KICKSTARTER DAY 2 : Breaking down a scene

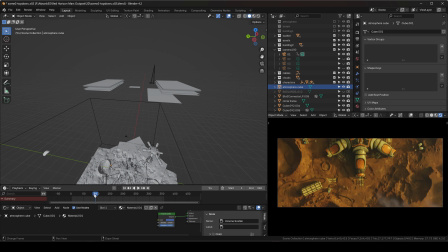4:05 It's almost like a big crater in the bigger picture, and this older, smaller craters around. And so with the lighting, I wanted to showcase also, because since we're looking straight down,
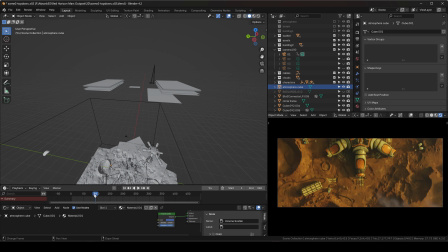4:20 it's very hard to see the forms because it's a little bit flat. And so you gotta use the lighting in a way that shows these shadows here, so you can actually appreciate and see the forms of the object, because it's not like if I'm on a perspective here where I can actually see it without lighting.
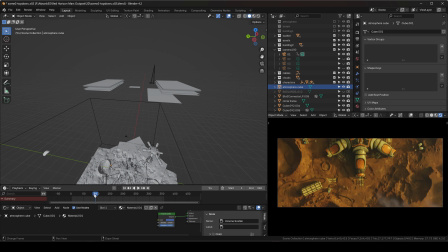4:37 And so it's a little bit harder to see the forms of things when you're either a straight down shot or like a completely and this is a wide angle, so you can see a little bit better, but on a narrower lens, it's a little bit harder to see those forms.
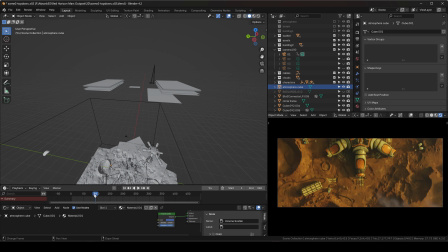4:53 So the lighting was pretty crucial to show that in here. Now, lastly, I want to talk a little bit about the effects, right, from the clouds, right? And so when we start here on frame 0, you can see that it's just mostly covering clouds. You can see a little bit of the um,
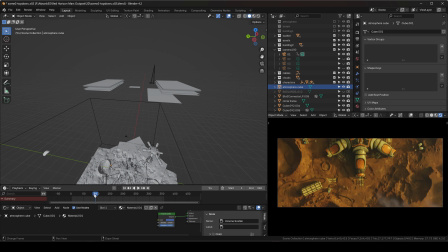5:11 terrain over here, and as it moves towards the center, you can see pieces of the clouds just going through the camera there to the frame, till they sort of like almost like revealing the scene in itself, right?
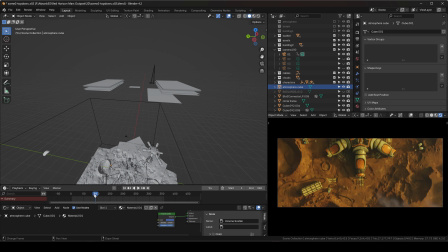5:29 And this was a very simple setup, and I like doing stuff like this without atmospheric volumes, just because volumes are just very hard on your rendering time in your computer. You can see that I have a atmosphere volume here,
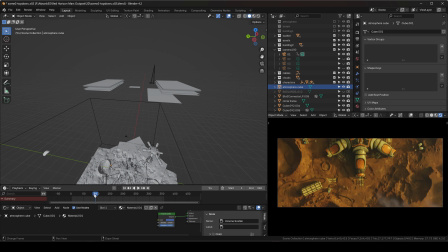5:48 and I used it, I would say, in all of this of the scenes, and it was because it really gave me the mood that I was trying to go for. And so if I take the volume out just so you can see it here, let's see where we are.
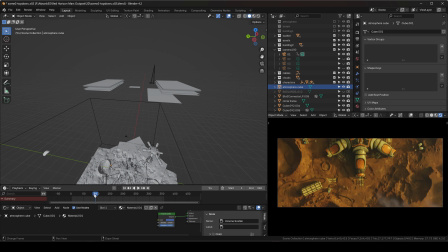6:05 Atmospheric cube. Let's turn that off, and you can see how this looks, right? And it's almost like a color correction because it doesn't give me a lot of fog or anything like that. It was mostly because the colors that I was getting and sort of like the mood and the color correction, I was getting it from the volume here.
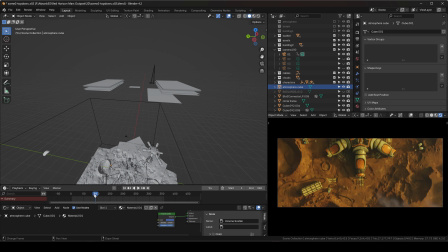6:22 And the volume is very low, so you don't see a lot of that. But the color that I was getting was just like perfect for it. It was really what I envisioned. And so, yes, I could have gone this way and maybe do some color correction in post, but I was getting it straight from here, and I knew I didn't have to do really anything in post.
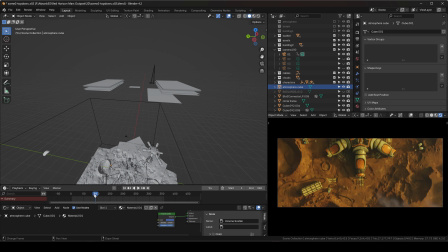6:42 But back to the class, right? So the way I set it up, you can see that I have all these planes here, right? And these are planes that I sort of imported as clouds. I'm gonna do this on a different file here, right? And the way to do this is if you go to Shift A, Image, Mesh Plane,
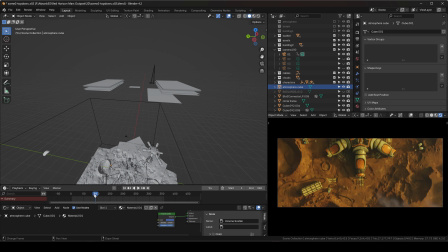7:00 you can see that I have a folder with all these PNGs clouds that have opacity on the empty areas, right? And so when you import that and you use cycles, you can see that the plane has the opacity and it actually casts the shadow of the shape that you have on the plane, right?
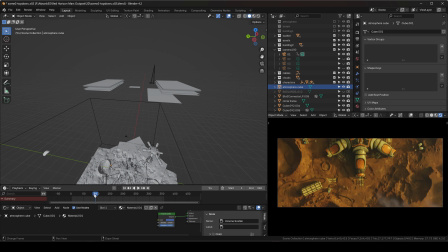7:19 And if I turn this one off, if I get close like this, right, this will be the camera looking down. If I move the camera, you can see that it sort of like reveals what's down there.
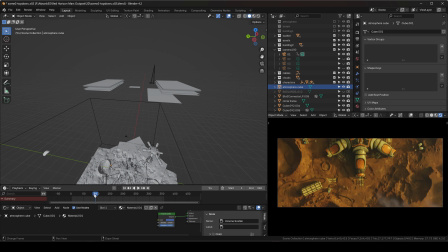7:33 And so that's sort of how I set it up, but it wasn't just one, right? I have all these layers to kind of convey the density of the clouds in a sort of like a cheaper way without using volumes,
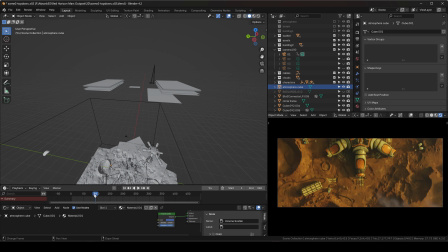7:47 and just to kind of create that sort of effect with the clouds in there. So again, this is a very simple setup, sort of like an easy, basic setup that you can do your scene.